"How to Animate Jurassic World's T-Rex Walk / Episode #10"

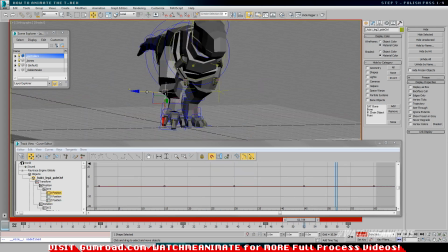So the first Jurassic Park film is what got me super interested in the wonderful world of computer graphics.
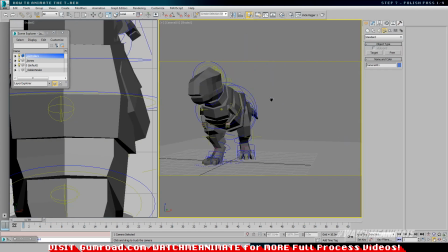I was sitting on my couch that day. I remember I was 18, sitting on my couch watching a show called Movie Magic.
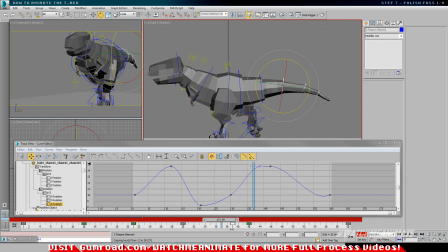Now, for those who don't know, Movie Magic was a documentary series focused on the creation of movie and television special and visual effects.
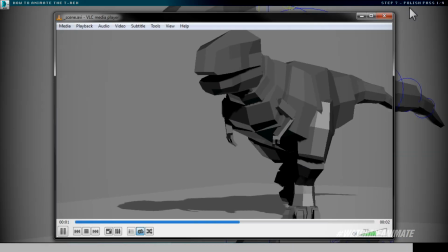It used to air on the Discovery Channel.
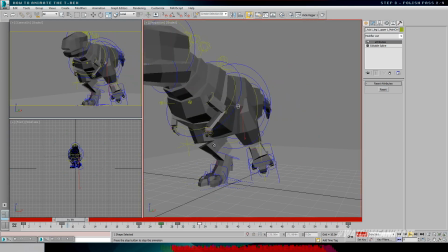Now, the episode that day was all about special effects and visual effects for Steven Spielberg's Jurassic Park.
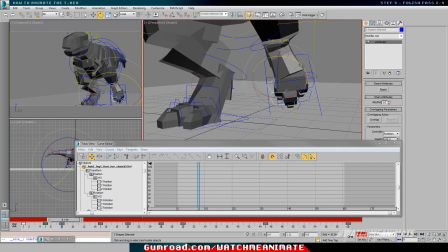Now, I, of course, was glued to my small television set.
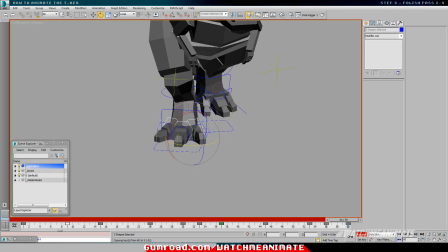I remember it was in my brother's room, a small little TV, and I am like glued to the screen thinking, oh my God, this is so damn cool.
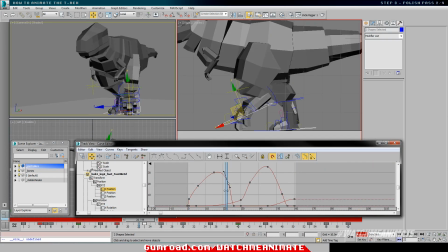Now, in that episode, they interviewed a couple of artists whose words to this day I will never forget.
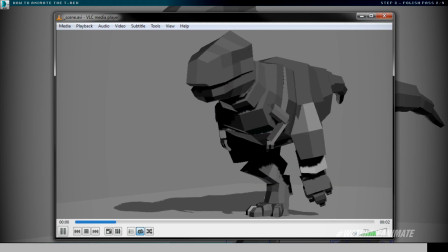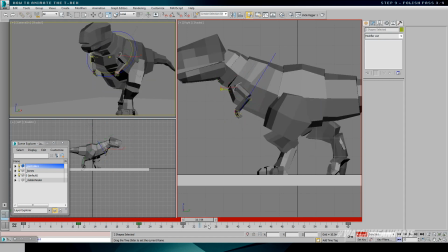Quick side note, I wish I remembered these artists' names, but I don't.
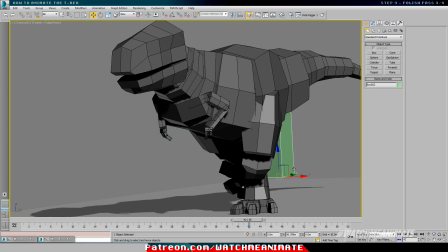But what I remember them saying was the following, that they lived in Montreal working for a company called Softimage,
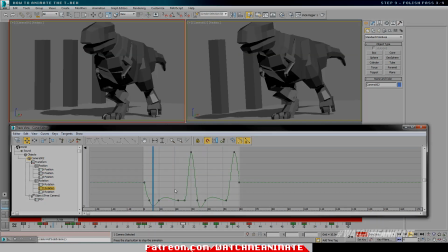and they got a chance to work on the movie Jurassic Park. Now, you're probably wondering, how does this tie into me getting into the industry?
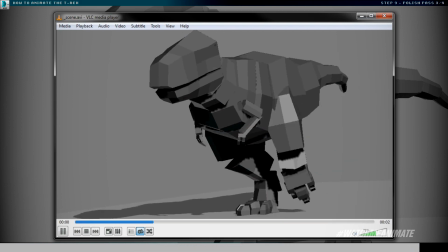Totally fair question. Let me tell you how.
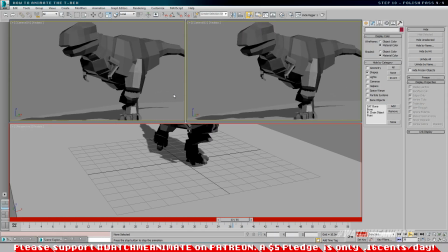So hearing those words as a kid really inspired me to try to figure out how I can get into computer graphics to maybe one day work on a movie as well.
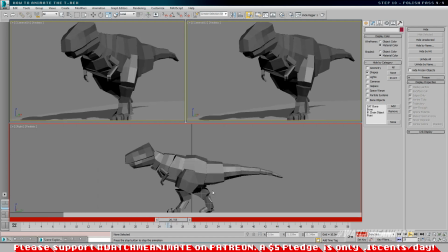So I discovered a local school in Montreal that offered a program called Multimedia and Design.
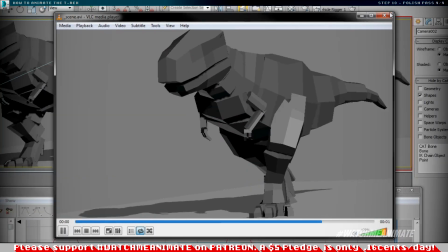Yes, there was no 3D animation program, it was Multimedia and Design. We did Flash and we did Dreamweaver and it absolutely
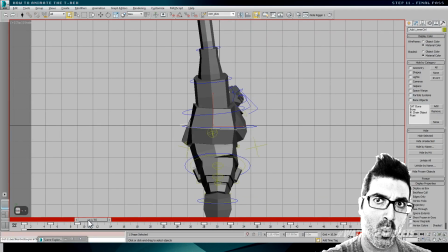Alright, so I absolutely in Dreamweaver and Flash,
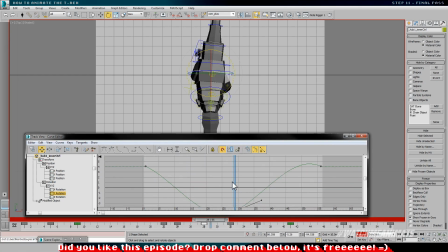but I still graduated from the program and was lucky enough to land my first job in the game industry for the one and only Ubisoft.
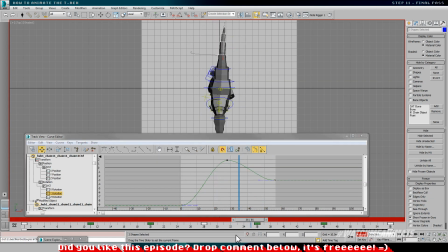And that, my friends, is my true story on how I got into the industry.
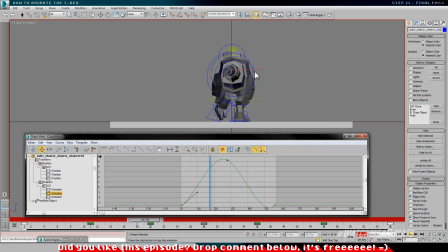Now back to the program as I finalized this animation on the tail, making sure the delay and the overlap work well.
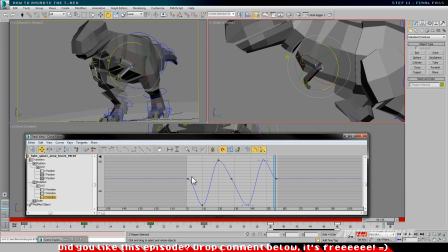Onto the arms, which I left untouched for a while, I'll clear the existing animation and key in some new rotations,
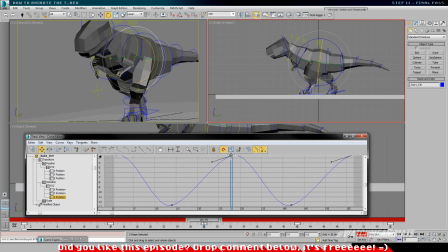delay and overlap with slight offset from each other. And this is how I animate a T-Rex walk cycle.
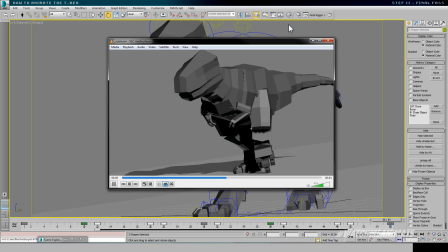It is now time for a WMA recap.
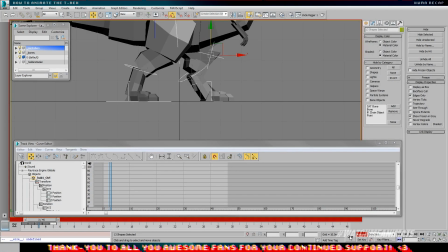So here's how we animated this T-Rex walk cycle. Number one, we started off with 5 contact poses for the legs, including 1 duplicate pose.
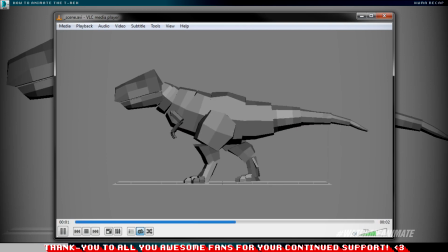Number two, we did a quick pass on the legs and calm to start locking in the proper mechanics of the walk cycle. Number three, we started refining the animation on the legs and added some spine rotation as well. Number four, we did a quick pass on the tail to lock in the mechanics and get it feeling weight correct.
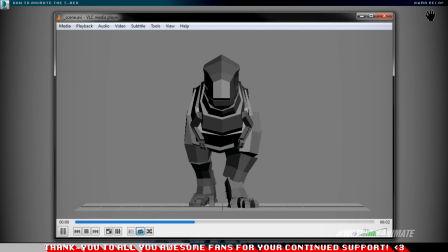Number five, we revisited the spine to add the left and right hip rotation and translation as well.
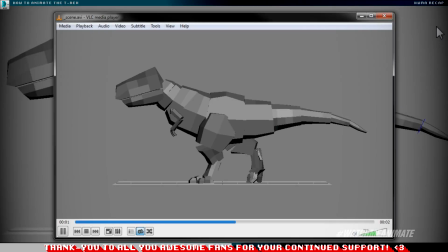Number six, back to the legs, we added subtle rotations to simulate muscle contractions.
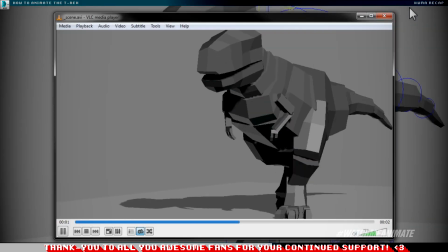Number seven, we added the head rotation and subtle shake, including a new camera for a more cinematic shot. Number eight, we created a secondary camera with more shake and we did more polish to the overall animation.
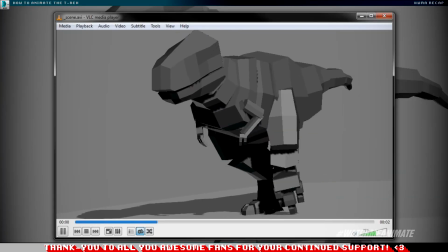Number nine, we tested out some animation on the arms to see if I like the ragdoll look and feel.
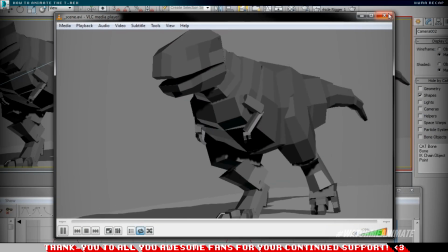Number 10, we did some more adjustments to the overall timing of the walk cycle.
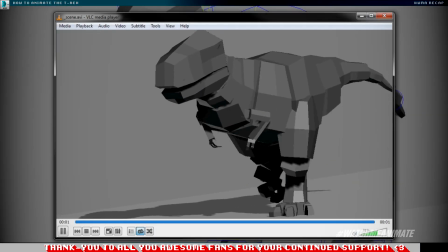And finally, number 11, made more adjustments, cleaned everything up, and there you have it.
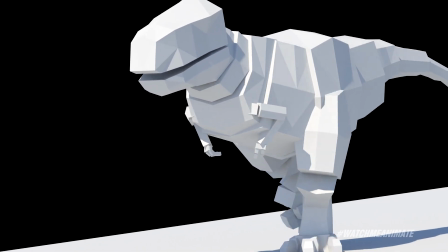This is how we animated a T-Rex walk cycle. Jurassic World, Fallen Kingdom, super excited to go see the movie.
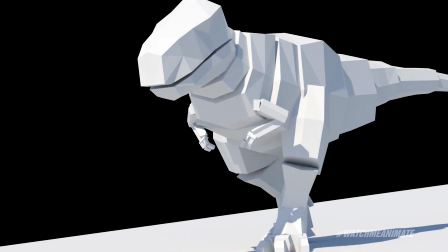Hope you guys enjoyed watching this episode and drop a comment below to let me know what you think.
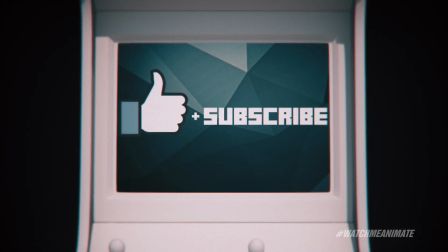Continue. 10, 9, 8. Like and subscribe if you enjoyed this video and drop a comment below to let us know what you think.
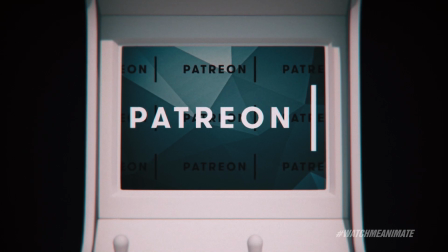Watch Me Animate honors the following patrons for their support.